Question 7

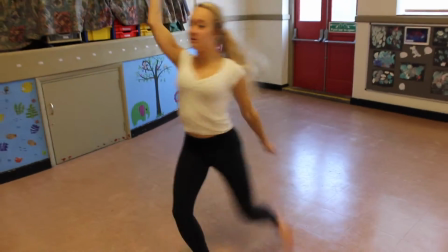Continuity editing. In my preliminary task, I used a lot of match on action,
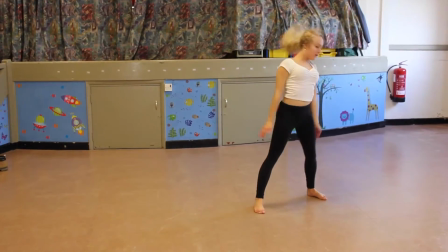as I found it was a very effective way of portraying certain movements, especially when my preliminary task was a dance audition.
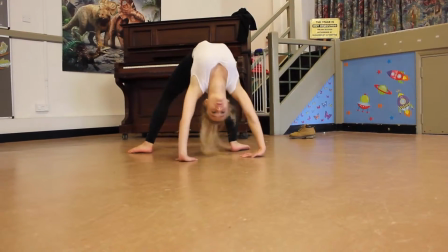The match on action allowed me to create continuous movements within the dance that I think worked really well.
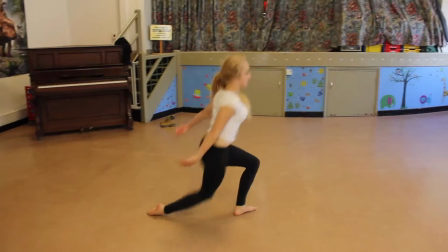I gained experience using match on action in this case,
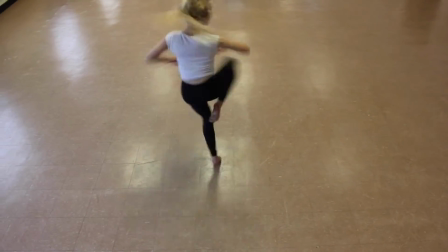but then used that experience in order to make my match on action and applied it to my opening sequence.
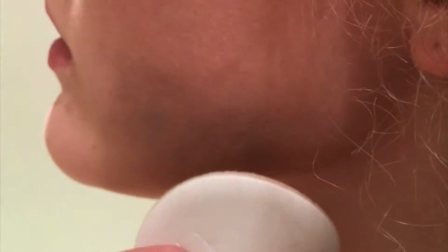I use this continuity technique in shots such as the worry jar being passed round,
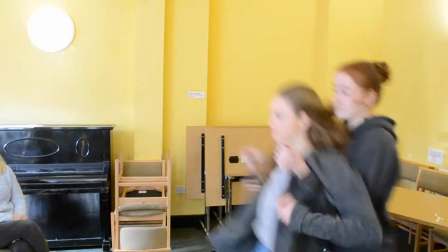the makeup bag being unzipped, the truss drops, and Sally opening the door to take a call.
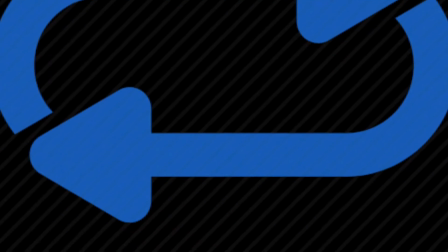As you can tell from my frequent use of the technique, I found myself becoming confident in this part of filming and editing.
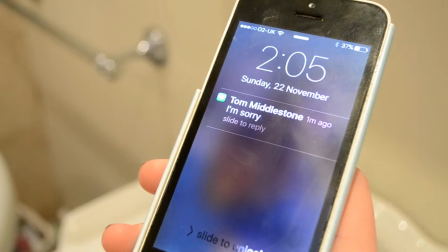Eyeline match is also used within my preliminary and opening sequence tasks.
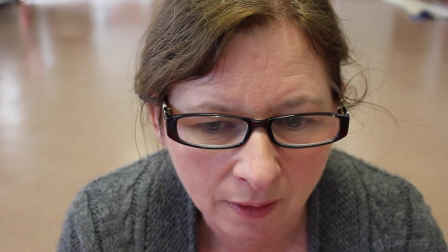When using it in my preliminary tasks, I don't think I used it to the best of my ability,
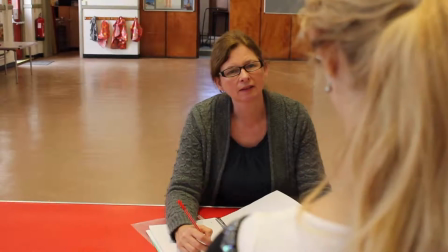as it didn't add suspense, as the audience knew that the judge was watching the dancer,
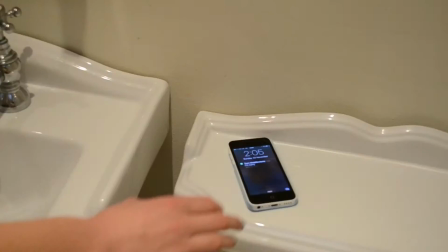shown by her choice in costume and my choice in location. I changed this when using eyeline match in my opening sequence,
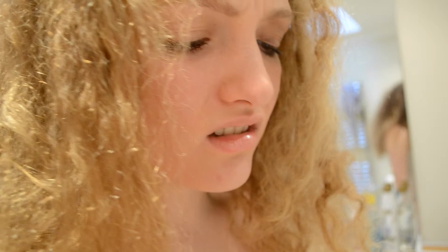by having Sally show an agitated, hurt expression before showing a text reading sorry.
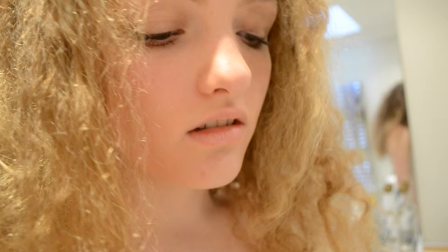This holds the suspense of the audience, as they don't know what Sally is reading/looking at when on the phone.
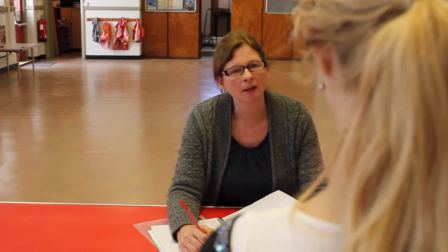The audio. The audio within my preliminary task was very poor.
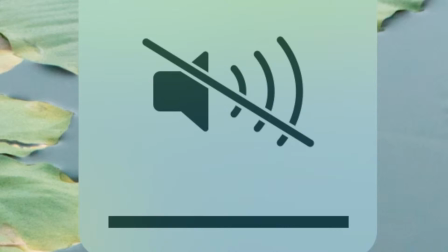I had to add voiceovers for when the characters were speaking, as it was not loud enough without them.
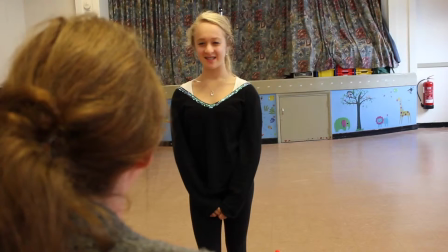This made the audio look fake and animated. It was very obvious I had added the voiceovers in.
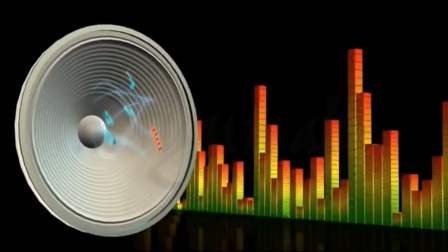This taught me that I need to show attention to the sound quality of my shots.
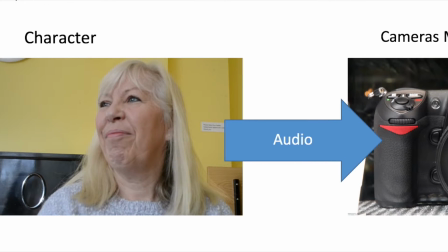I used a camera that was sufficient in carrying the audio from the character to the camera's microphone in my opening sequence,
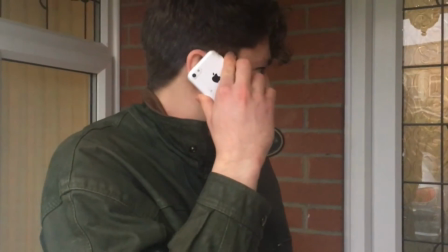and also if there's shots where the character was speaking, I would put the camera closer to the character's face,
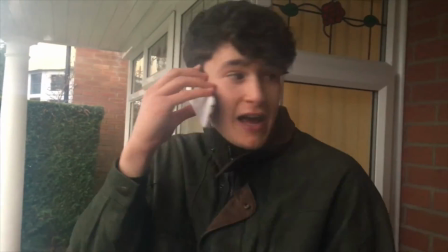meaning the sound quality and volume was picked up a lot better than in my previous attempt. The actors.
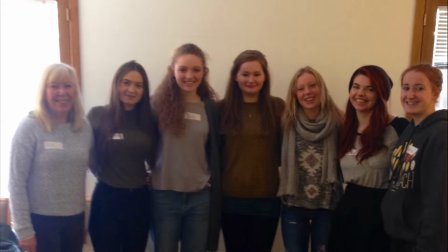The actors I used within my opening sequence had clear and detailed idea of what the story was about and how they were supposed to act within it.
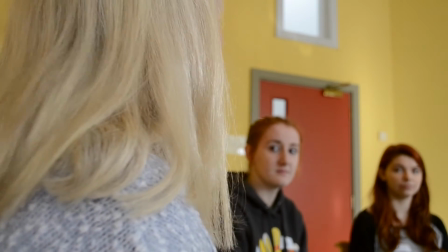They all adhered to this, taking on their roles well in order to create a realistic social drama.
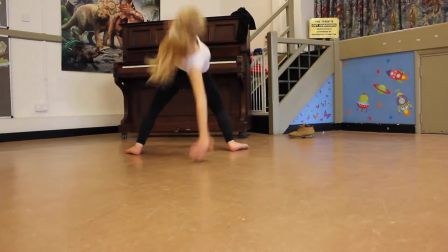This was different in my preliminary task, as a dancer and the judge had no topic in order to react from,
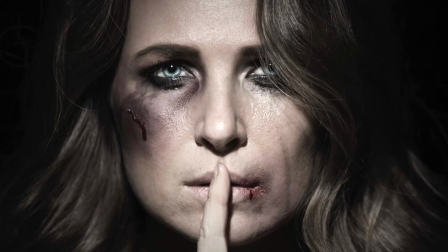e.g. like domestic abuse within my opening sequence.
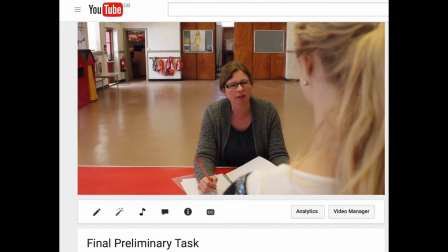They were acting only from the information I'd given them, as it's hard to act on a preliminary task that has no set genre,
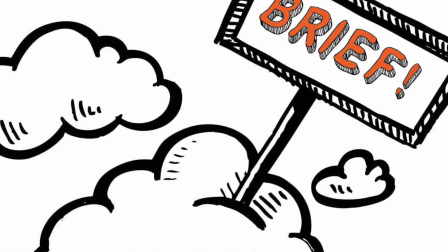purpose or audience, and was just made in order to complete a brief. This allowed me to know how to focus the actors on one specific topic,
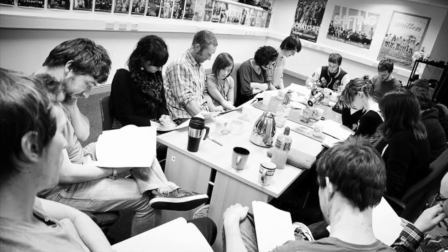and also taught me to brief my actors thoroughly when going through the narrative of the opening sequence.
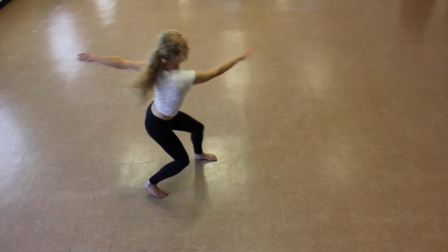Filming. The framing of my preliminary task was very poor. I regularly cut the top of people's heads off within the shots,
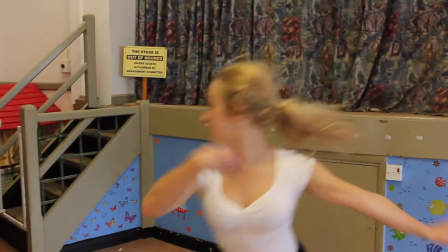and this caused a lack of detail as the audience didn't get the full idea of the action going on in the shot.
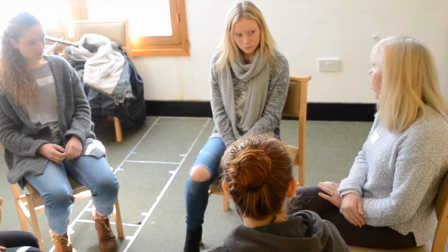I changed this when filming my opening sequence,
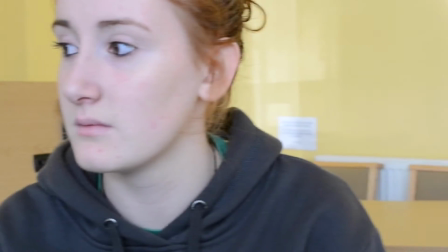and made sure I framed my shots carefully and thought about this process thoroughly before even starting to film.
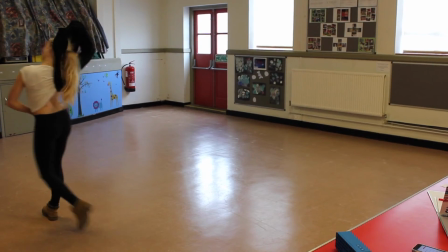I also didn't use a tripod in my opening sequence, which is why some of the shots were very shaky and didn't look like I had put a lot of care into them.
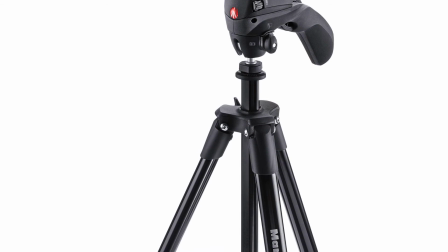This is why I used a tripod in my opening sequence, as it would otherwise not look professional and also give a distorted view for the audience.